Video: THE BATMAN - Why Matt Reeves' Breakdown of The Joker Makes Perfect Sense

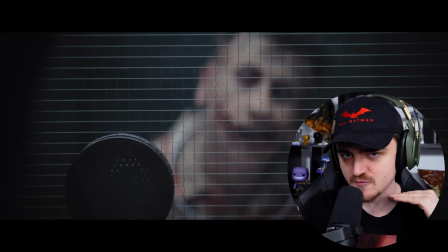[12:11]
already just based off concept like ground level concept the
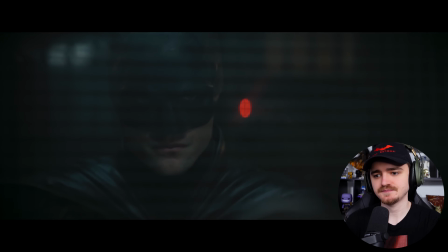[12:16]
sort of legend of john merrick who was supposedly a very soulful beautiful person
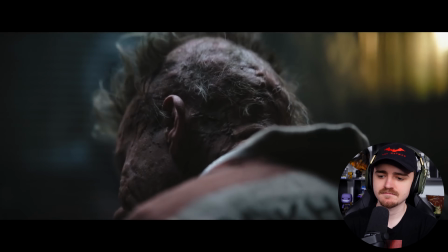[12:22]
behind all of the exterior that frightened people here the idea would be that he
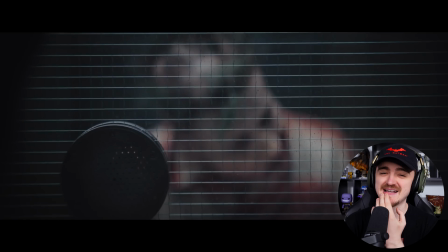[12:27]
his exterior would form the interior and that he um would have a very kind of
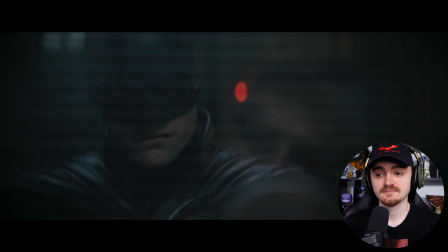[12:32]
uh dark view of humanity and also would be used to people looking at him in a way that he felt that he could start to
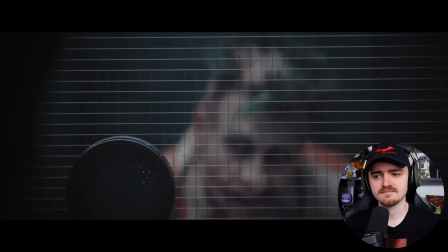[12:40]
get inside of their brains to sort of he sort of has you uh at his mercy because you're frightened just to look at him and he's used to
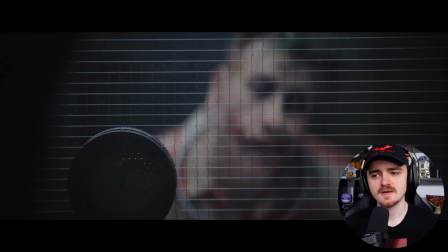[12:48]
that and um he has no real
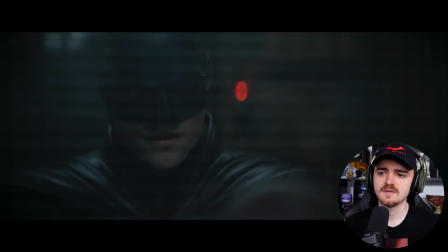[12:53]
um sort of belief in the goodness of people but instead has a kind of insidious psychological
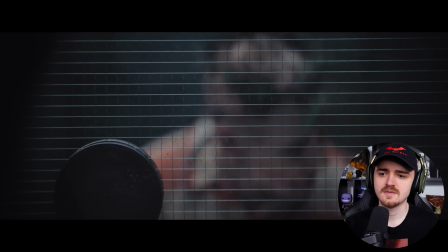[13:01]
uh understanding of the way people respond and in this that is
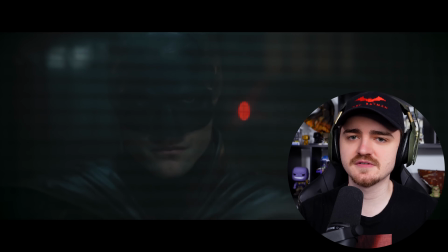[13:05]
so cool i'm sorry i'm just gonna keep giving reeves his flowers they're just for just i think that's so cool because he's saying that people feel uncomfortable
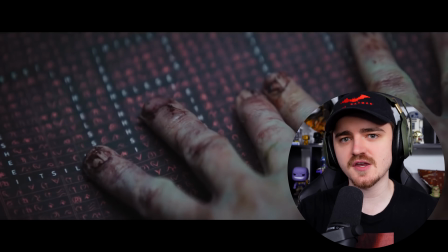[13:16]
or you know feel a certain way if you and have when he was
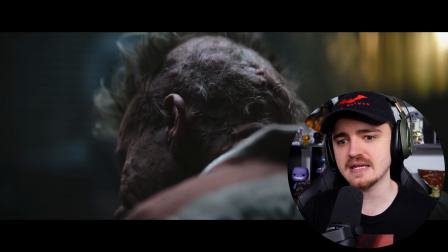[13:21]
growing up to look at him but he knows that and he
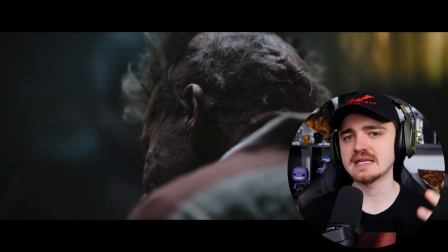[13:26]
has utilized that because he feels as though he can get in their brains because he knows that you know
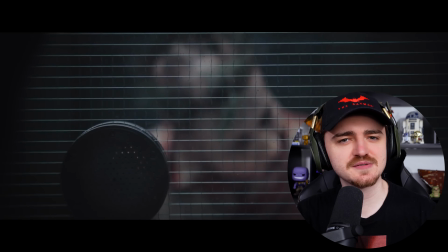[13:32]
you're just as matt reeves says he kind of has you at his mercy because you're just even frightened to look
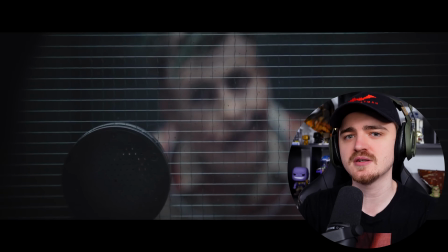[13:37]
at him so imagine having that power over someone that that in of itself
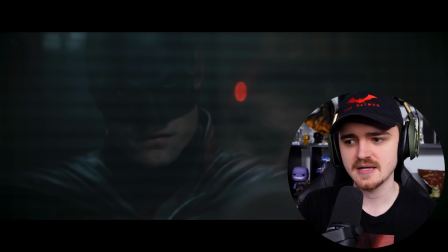[13:42]
adds this intimidation factor that somewhat makes the audience to that person potentially um vulnerable in a sense and as
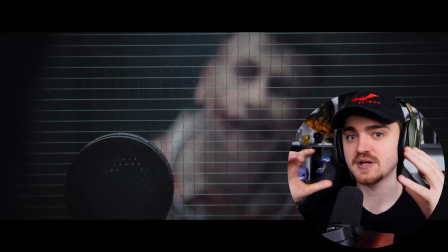[13:51]
matt reeves goes on to say that that insidious psychological insight that joker then gets and if you use what you felt like was maybe once a weakness but
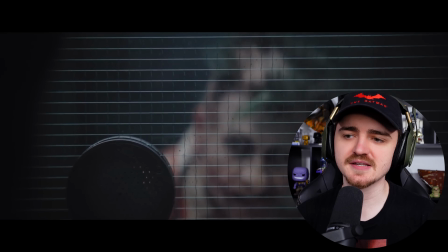[13:59]
instead of kind of almost a superpower i think my favorite line is when he says that because barrick owens joker is used to that this
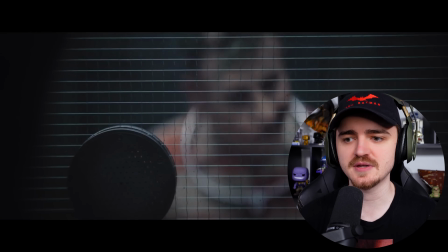[14:08]
insidious psychological understanding of how people work he's he's managed
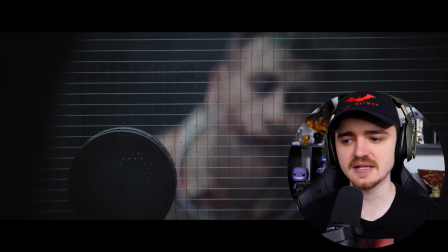[14:13]
to gather that perspective and that ability to read people even batman in
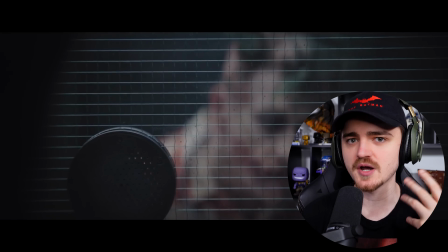[14:18]
this scene as he goes on to do and this is what it works into the characteristics of what makes joker
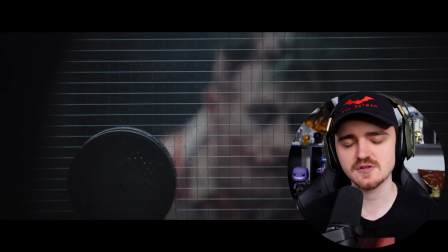[14:23]
the character in per as per traditionalist canon super intelligent
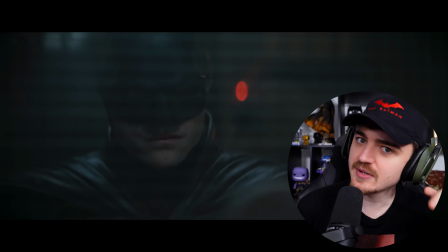[14:29]
and and often genius in certain ways because and how he can get into your head even if you don't think he is you will then
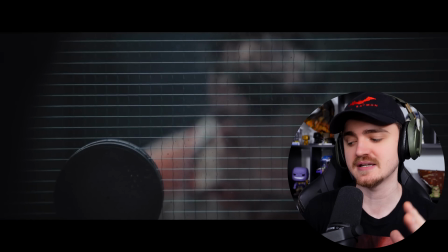[14:37]
realize you've tripped up over something and where joker already knew that and again is perfectly demonstrated between batman and joker in the end of this scene people but
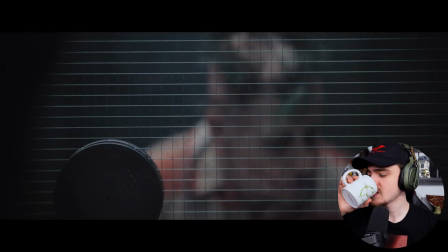[14:44]
instead has a kind of insidious psychological uh understanding of the way people respond And in this scene,
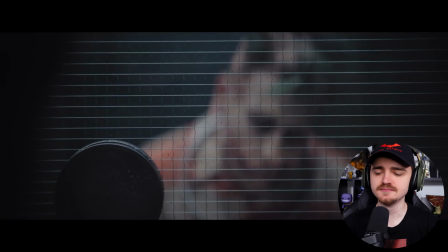[14:53]
the idea was that the Joker, or not yet the Joker, the unseen prisoner,
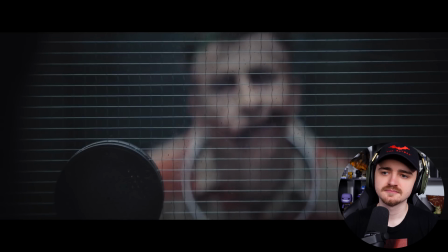[14:59]
would be enjoying toying with
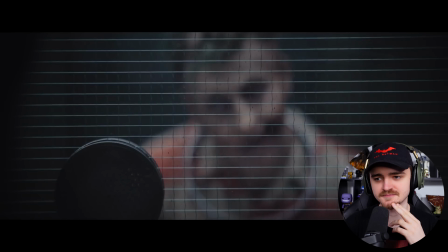[15:05]
Batman because he sees this connection that actually is one of the key parts of the arc of
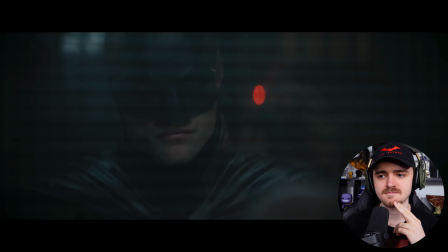[15:11]
the whole movie, which is that he knows that Batman really sees things
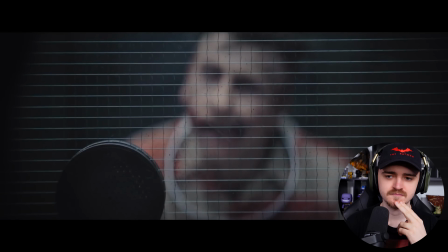[15:20]
very much the same way that riddler does and that batman is unnerved because he knows that
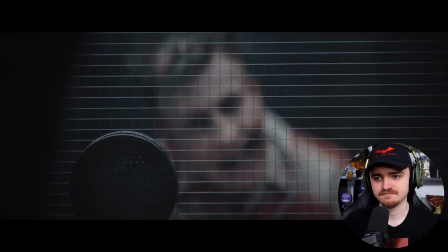[15:25]
he feels that these people in some way deserve what was coming to them but it's not acceptable for him so he's pushing this notion
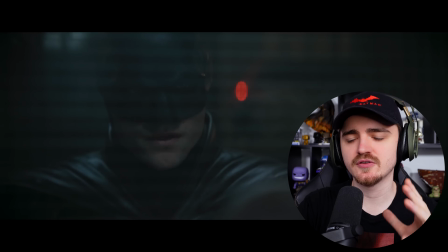[15:31]
away throughout the whole movie i'm just going to pause it right there so what he's saying to those who really disagree with why the scene was cut because it was done quite early on with what the rest of the movie gives you in terms of information that unfolds naturally up until that of
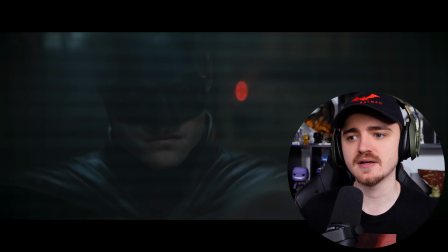[15:48]
the interrogation scene between Batman and Riddler. You're meant to learn it that way organically.
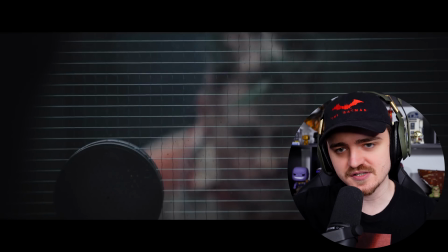[15:53]
It's kind of, you know, seeded throughout it.
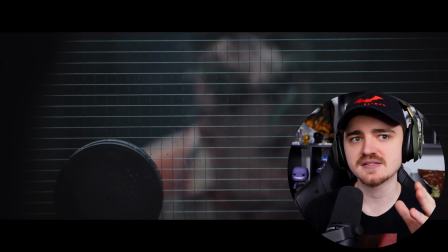[15:56]
But if you have this scene early on, Joker basically, you know, all the answers are given to you already.
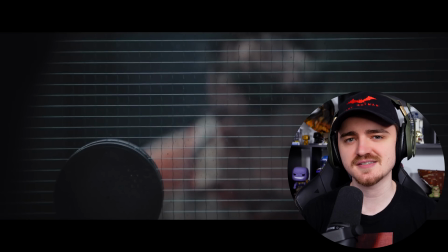[16:03]
And Reeves felt because of that, this is a scene that could kind of be lifted. He really enjoys it.